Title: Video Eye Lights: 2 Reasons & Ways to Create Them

we're going to talk about highlights. 2 reasons to use them, 2 ways to create them, and what the hell do they have to do with Captain Kirk?
Spock, I don't understand.
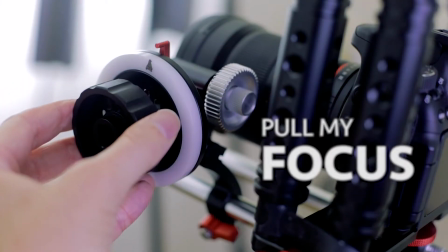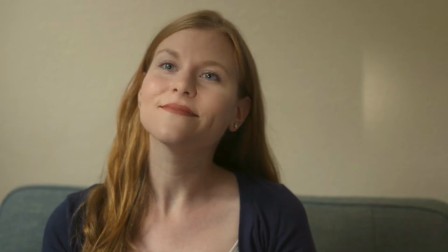[0:23] And then how do you know? Well, people talk about people, and I hear things, and I know. You say he is in the Guards. His name? Baron Christian de Neuvillette.
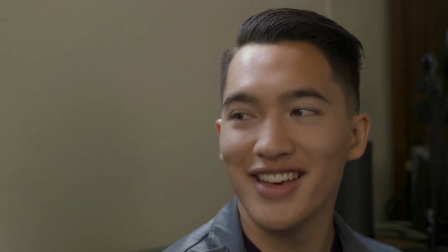[0:43] Wow, Courtney, I just gotta tell you. Yes, since last week. Yeah, what? Come to Paris from Normandy. So soon. So soon.
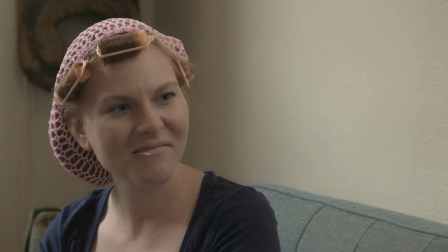[0:53] This movie's really something, isn't it? Yeah. Good.
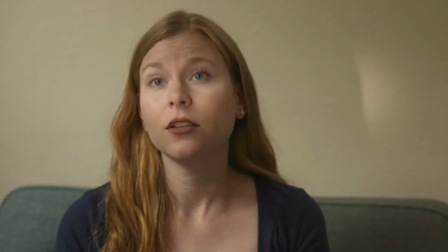[0:59] Now go out and enjoy. Sure is. My Dreamy. dear child, you who love only words, wit, poetry.
Why, for all you know, the man may be a Welcome to Pull My Focus, adventures in the world of digital filmmaking, where we give you the inside tips you need to make great video. In this video, I promise I am not going to say something corny like the eyes are the window to the soul. But what I will say is that the eyes, and this has been proven by eye tracking software, are the first thing we look at when we meet a person. And the reason is because we know the other person is also using their eyes to look and take in you and their environment, and the eyes tell us a lot.
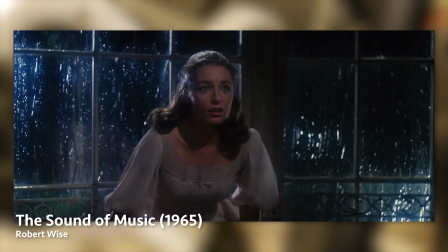[1:42]
And it's no different when we're watching a film or a video. We're drawn to the eyes of the actor,
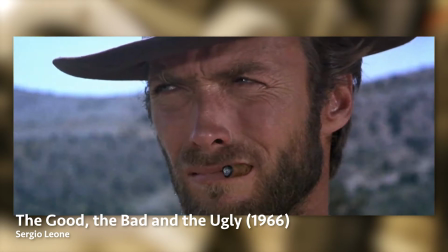[1:49]
and those eyes are an instrument that the actors use to emote and convey information. So how can we help them out? If you follow traditional 3-point lighting, which is really 4, key, fill, maybe a back edge light, but also ambient light, let's not forget about that. At times when you're lighting, you might notice that something's lacking, and it might happen to be in the area around the eyes.
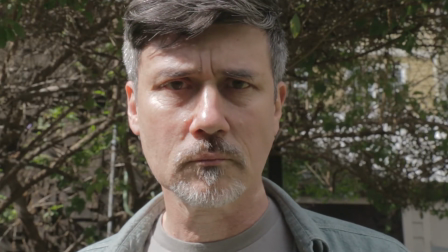[2:19]
For example, when lights are high, like outside in the midday sun,
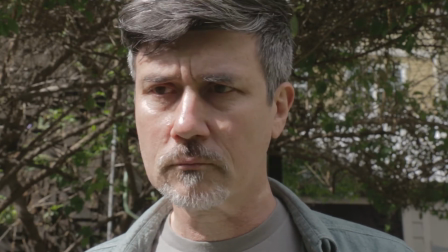[2:25]
and depending on how recessed the eyes are or how prominent the brow,
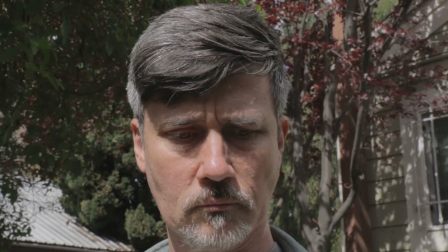[2:30]
we can get very shady eyes, what we call raccoon eyes.
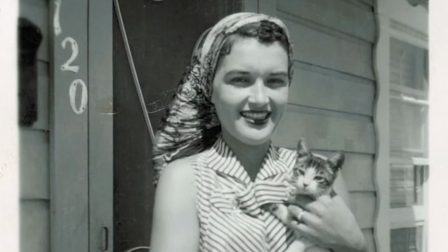[2:35]
Now that's an extreme example of what I'm talking about, but you get the point.
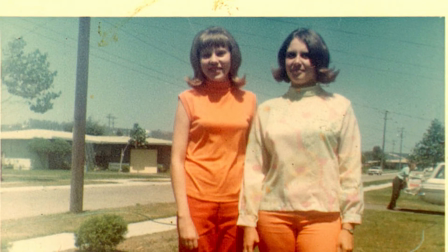[2:40]
Sometimes you may want to or need to add additional fill to the eyes.
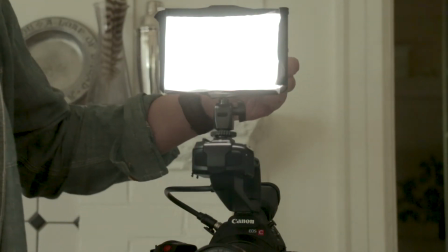[2:45]
One way is with a small soft source near the camera, maybe even snooted to some degree with black wrap to focus on the area around the eye.
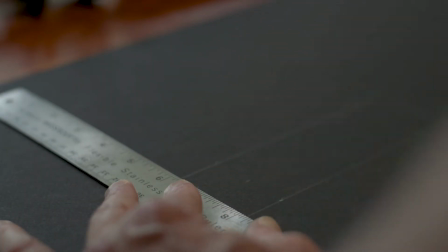[2:55]
Another way to do this is to cut a rectangle out of show card, the film crew term for cards that are black on one side, white on another.
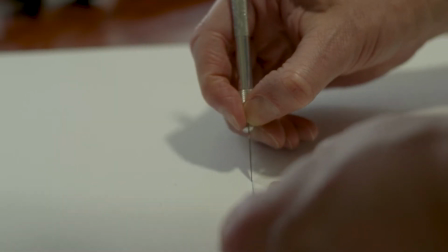[3:03]
Art stores call them art card or presentation board.
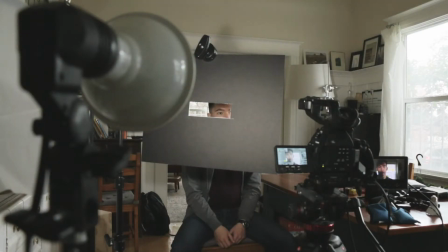[3:07]
Here I have an LED par on a dimmer, and I'm using a grip stand to rig the card facing the actor.
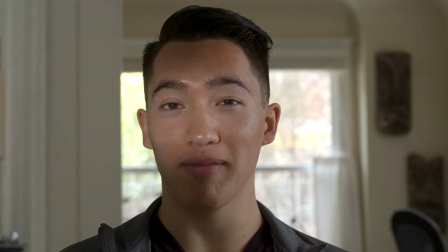[3:13]
I'll make it bright so you can see it. Bit extreme, but it may look familiar.
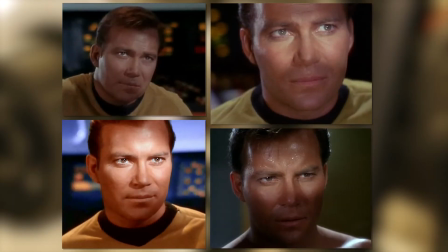[3:17]
It's why we nicknamed these a Kirk light back in the day.
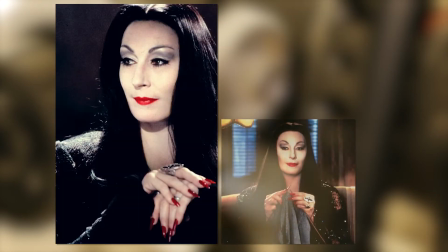[3:22]
They also used it on the Addams Family on Morticia to extreme comedic effect.
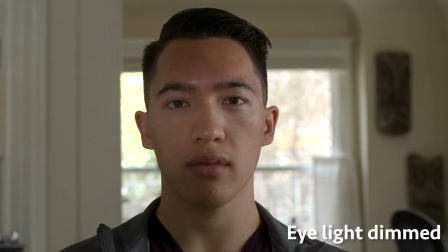[3:28]
Now I'll dim it down, and you can see that it just fills in the eyes and a little bit of the face.
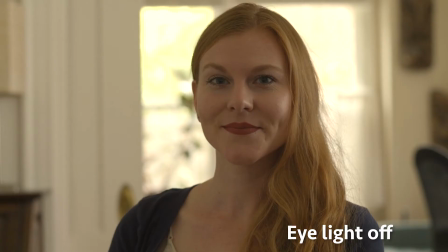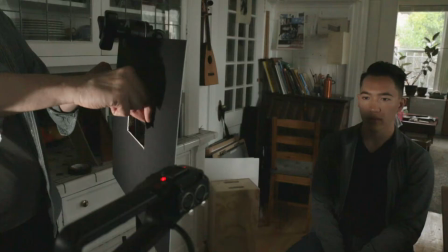[3:39]
Now don't worry if the rectangle you cut is too big.
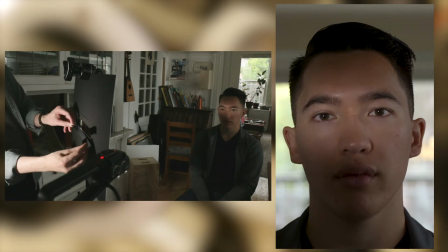[3:42]
You can use paper tape to adjust it where it's cutting the light so you just get it on the eyes in the area that you want.
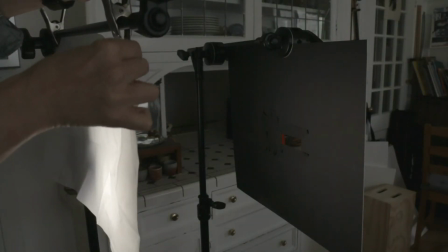[3:49]
Now you can also add diffusion if you want. Here I'll add it between the light and the card.
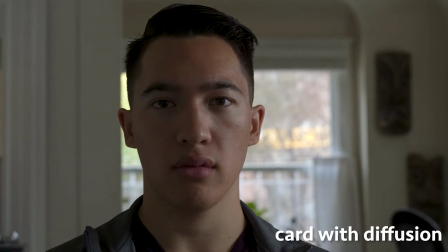[3:55]
You'll notice the fill spreads a little bit more around the face.
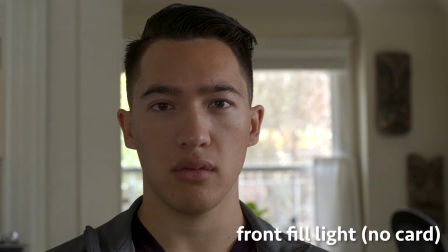[4:03]
Here I pull the card out all together, and I'm back to a front fill that also fills the eyes.